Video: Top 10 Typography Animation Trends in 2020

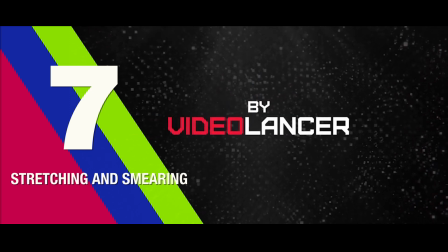4:06 Stretching and smearing typo animation is a part of kinetic typography animation, but nowadays this kind of style is on trends of social media.
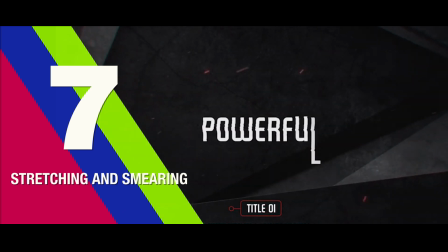4:13 It is not very difficult to achieve and looks cool too. This is basically part of the font or text gets stretched initially and they transform into original shapes.
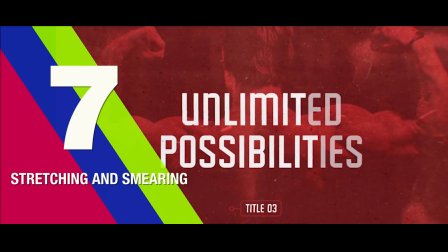4:22 This is a kind of style that is being popular on social media advertising in 2020.
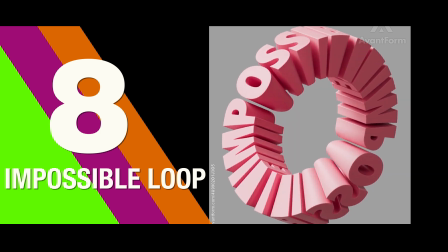4:27 Impossible loop text animation. As the name suggests, impossible loop is inspired by impossible object or Borromean rings, which is an optical illusion.
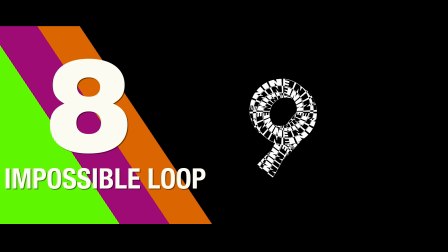4:36 This kind of animated text loop never follow the rule of geometry. And they oftenly create an impossible projected dimension to the viewers.
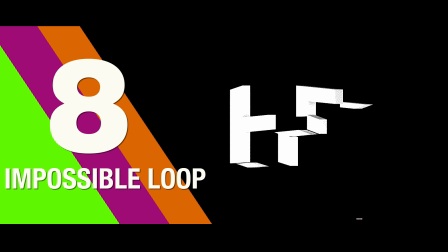4:44 To start this animation, you need to understand forced perspective method,
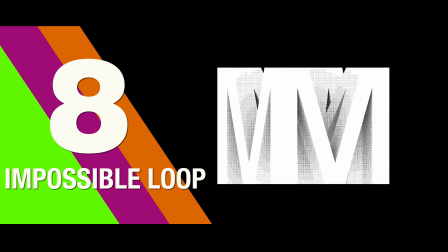4:48 have to read a little about Borromean rings, Penrose stairs, existential quandary, etc.
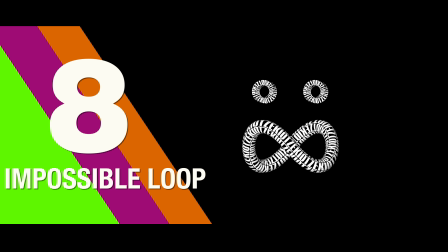4:54 This kind of animation is tricky but fun to create. You can use 3D or 2D software for your output.
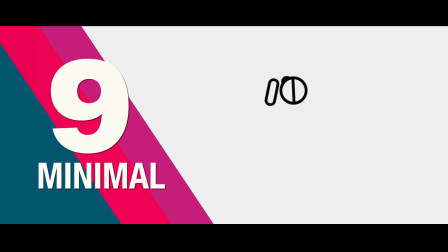5:00 Minimal typography animation. Minimal text and title is one of the most important and gratifying components of the design.
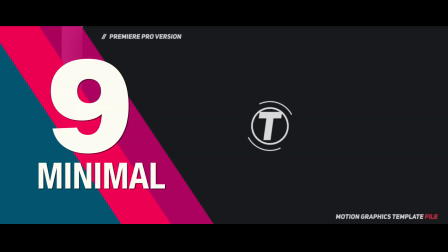5:07 It's quite impressive, favorite for clients, and takes care of design aesthetics.
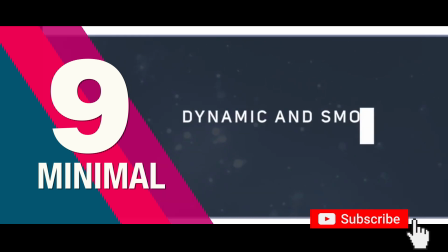5:12 Minimalism is an art movement that portrays big and less used elements. This style of animation is a favorite for user experience designers and user interface designers to play with less complicated elements,
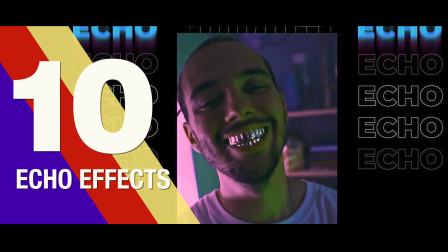5:23 which makes it easy for users to understand. Echo effects typography. The echo effects are there since last few years in the motion graphics field.
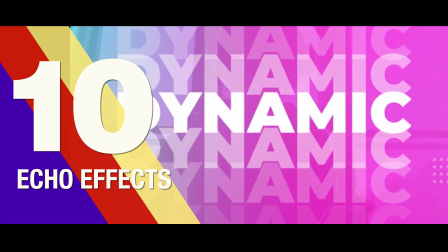5:31 You can also call it a motion trail effect on the text.
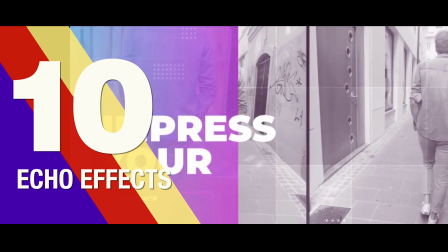5:34 Echo effects create kind of repetitive trail text animation which looks awesome on the screen, mostly used on explainer video or social media promotion.
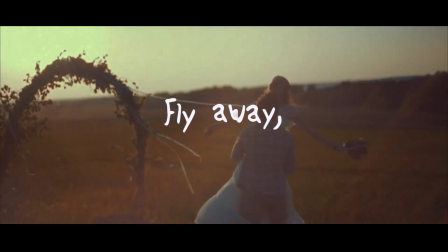5:42 So, this time I have tried to cover a total of 10 typography animation styles that are trending this year.
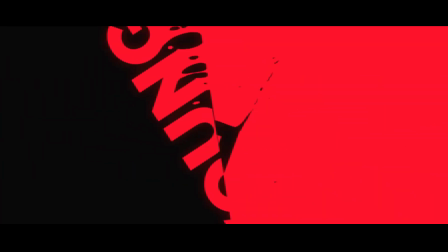5:47 If you think I have skipped a few names, please write on the comment box if you found any.
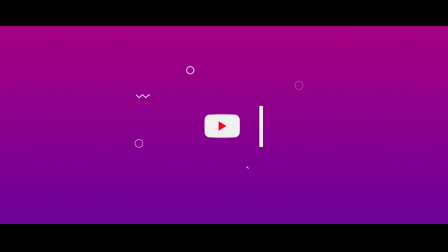5:52 Till then, stay happy, stay safe, and create more.